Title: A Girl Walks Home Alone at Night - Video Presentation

The style which Amirpour employs within the film is both distinct and unique to her as a filmmaker.
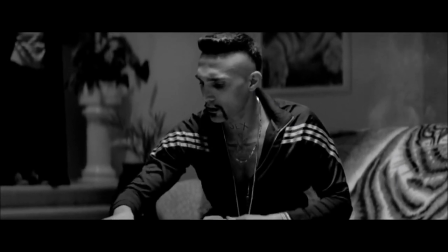751s
Amirpour does borrow stylistic elements from the genre of Western films, however her vivid sense of place and nebulous themes are distinct to her style as a filmmaker.
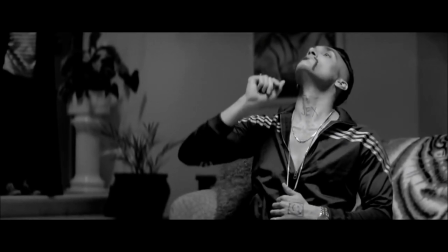760s
Depicted within the chosen extract,
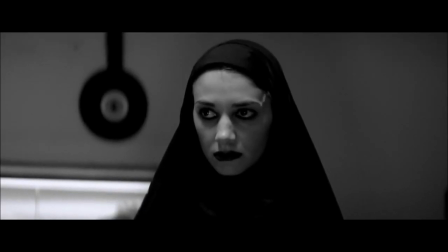762s
Amirpour's style often encompasses a lack of dialogue to ensure audience focus is on the movement of the characters and the voice which she projects.
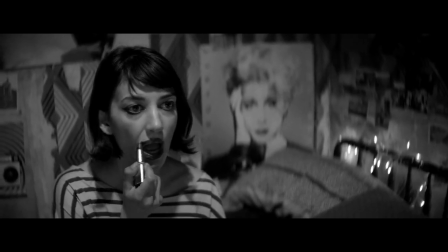770s
Amirpour's style is centralized to her sparse dialogue in order to make room for her voice as a director,
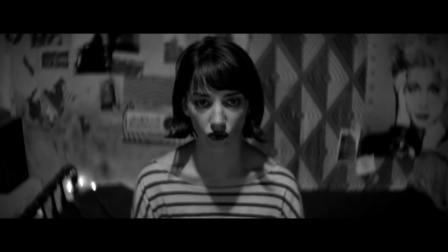776s
which within A Girl Walks Home Alone at Night presents her feminist agenda.
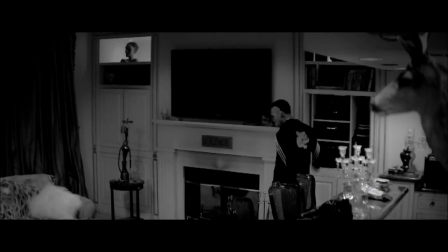780s
Amirpour's style also often takes stereotypes of film and transforms them to visualize her own agenda, such as the stereotypical characters of the prostitute and the pimp,
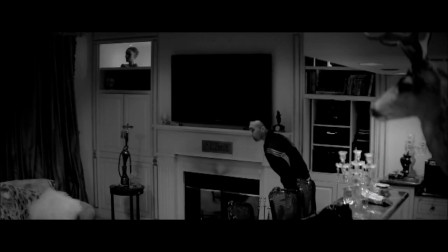788s
the virgin whore dichotomy, and the connotations that A Girl Walks Home Alone at Night conjure up.
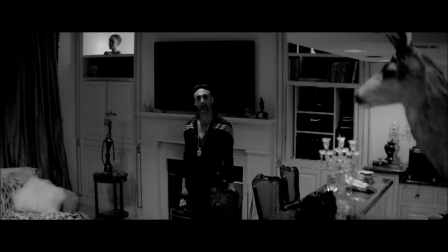794s
As Kozratari argues, Amirpour's filmmaking is driven by her style, transforming stereotypes and shocking audiences with the revelation that characters do not meet their cliché,
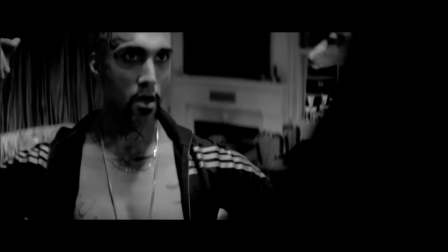802s
which we see within the extract when the girl takes vengeance against Saeed. Amirpour's filmmaking style is imperative in her ability to project her voice within the film.
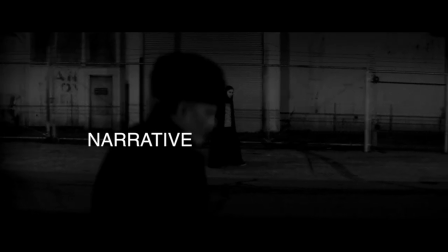816s
Narrative. In the beginning of the film, the girl observes Saheed lurking in the shadows of the bad city.
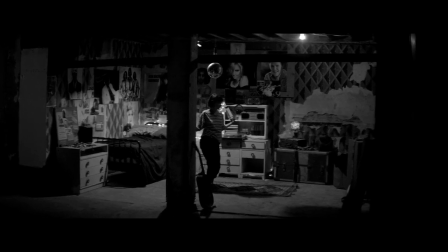822s
She is later shown in her home, dancing to a pop song. Her room is typically what we expected of a teenage girl's room,
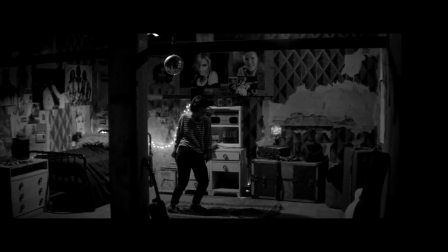830s
covered in musical posters full of pop cultural references, unveiling her true interests.
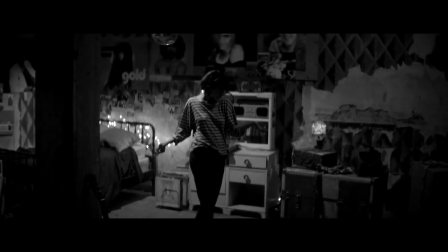837s
She, the vampire girl, later appears on the street, where she is invited by Saheed to come home with him.
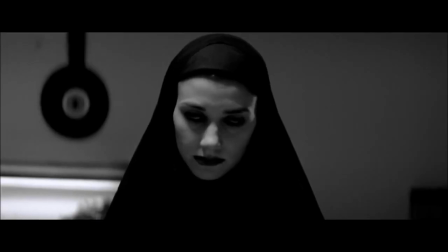844s
She observes as he dances, does drugs, lifts weights. Her expression is that of disgust and anguish.
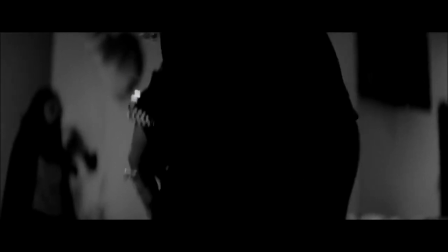851s
She baits him in with her quietness, which he misconceives as her being innocent and vulnerable.
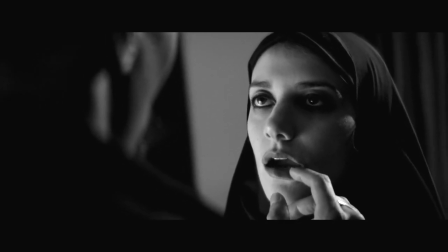857s
He traces her face with his finger. This is where she exposes her fangs and her true vampire identity.
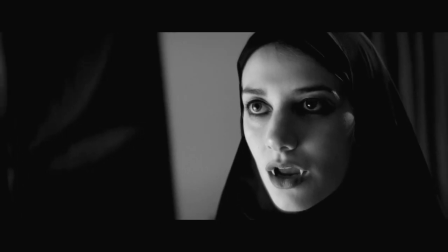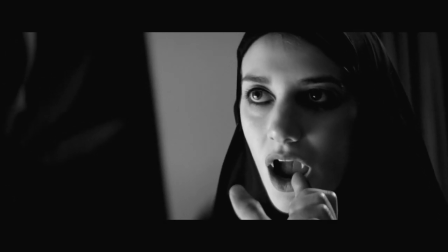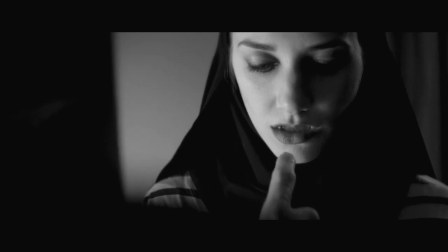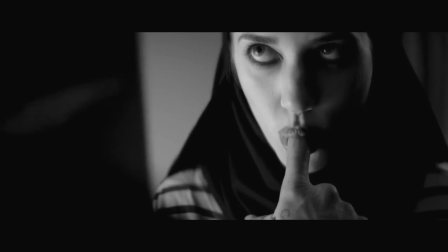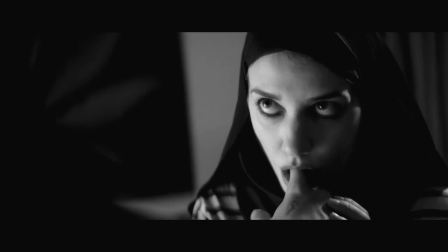892s
She sucks his finger, but in a moment,
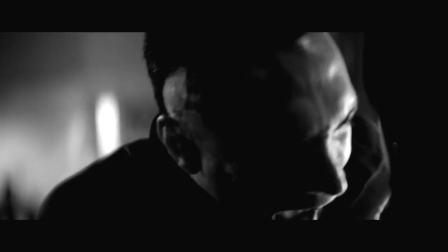895s
turning the tables to mimic the sexual dominance that he uses against women, She bites his finger off to symbolically castrate him.
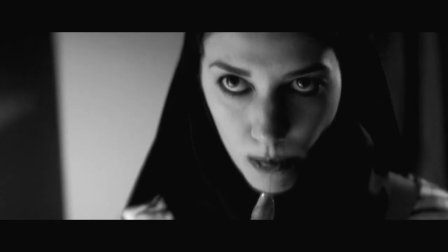903s
At the start, she allows him to feel in control, playing the part of an innocent girl.
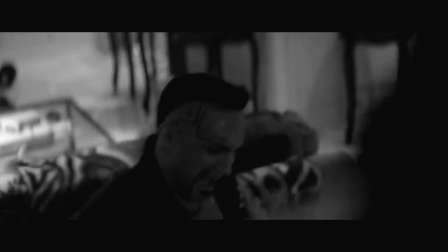908s
The turn of events allow for the development of the vampire girl's identity to be shown.
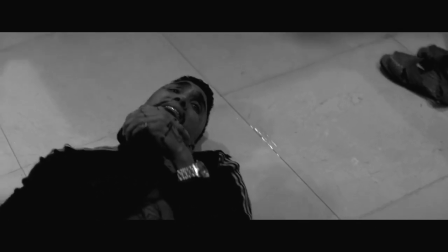915s
She feeds on the misogynistic men that she observes.
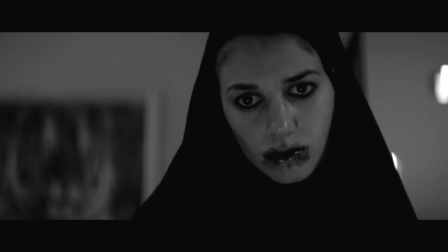918s
She is powerful by masking her vampire and a vampire identity to lure, in this case, men who believe her to be no threat.
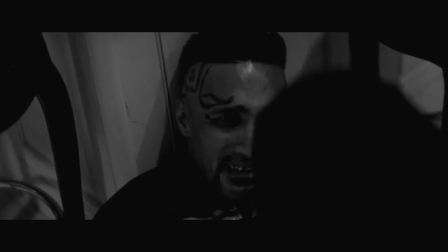925s
This is where she attacks, and her true nature is shown.
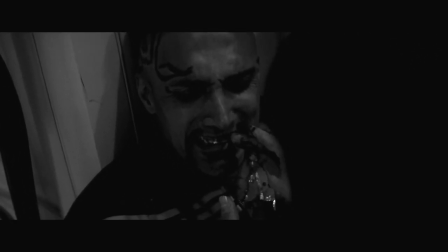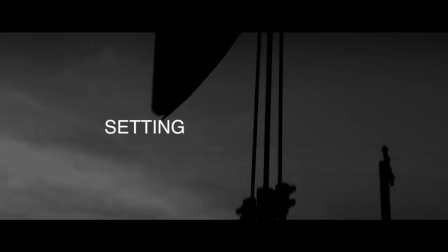940s
Filmed in California, A Girl Walks Home Alone at Night takes place in the imaginary Bad
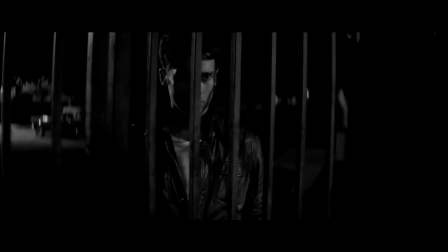946s
City in Iran and constantly straddles the line between East and West, reality and fantasy.
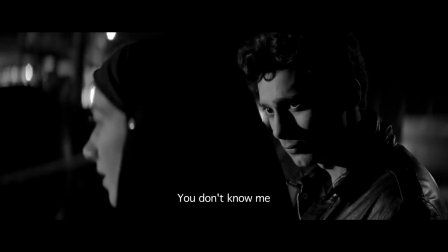953s
The violence, poverty, and isolation of working-class
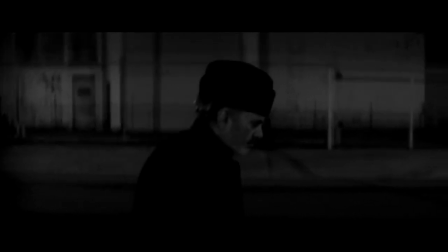957s
residents of Bad City showcases the grim reality of existence in the city,
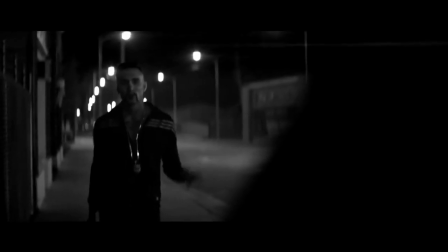962s
but Amirpour locates the film neither fully in a host country or her homeland of Iran.
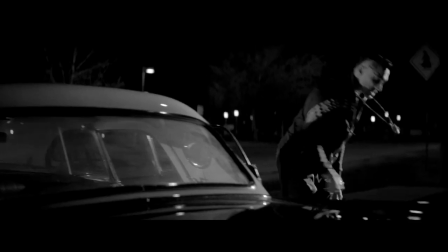969s
A Girl Walks Home Alone at Night is presented in black and white, lending the film a ghostly quality.
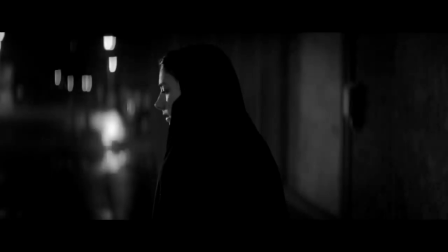976s
Choosing to film void of colour strands the film outside of any clear temporality or geography and further
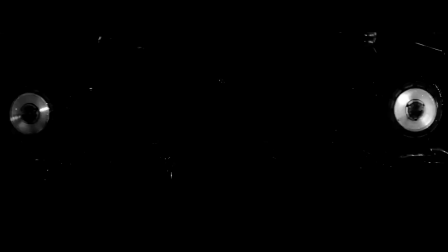984s
emphasises the relatively similar between day and night,
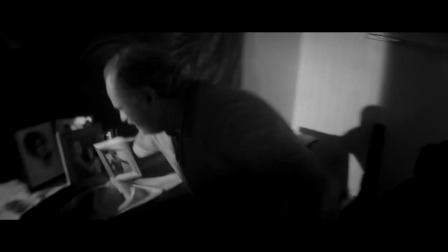989s
destabilising viewers' ability to place the film within a spatial or national context.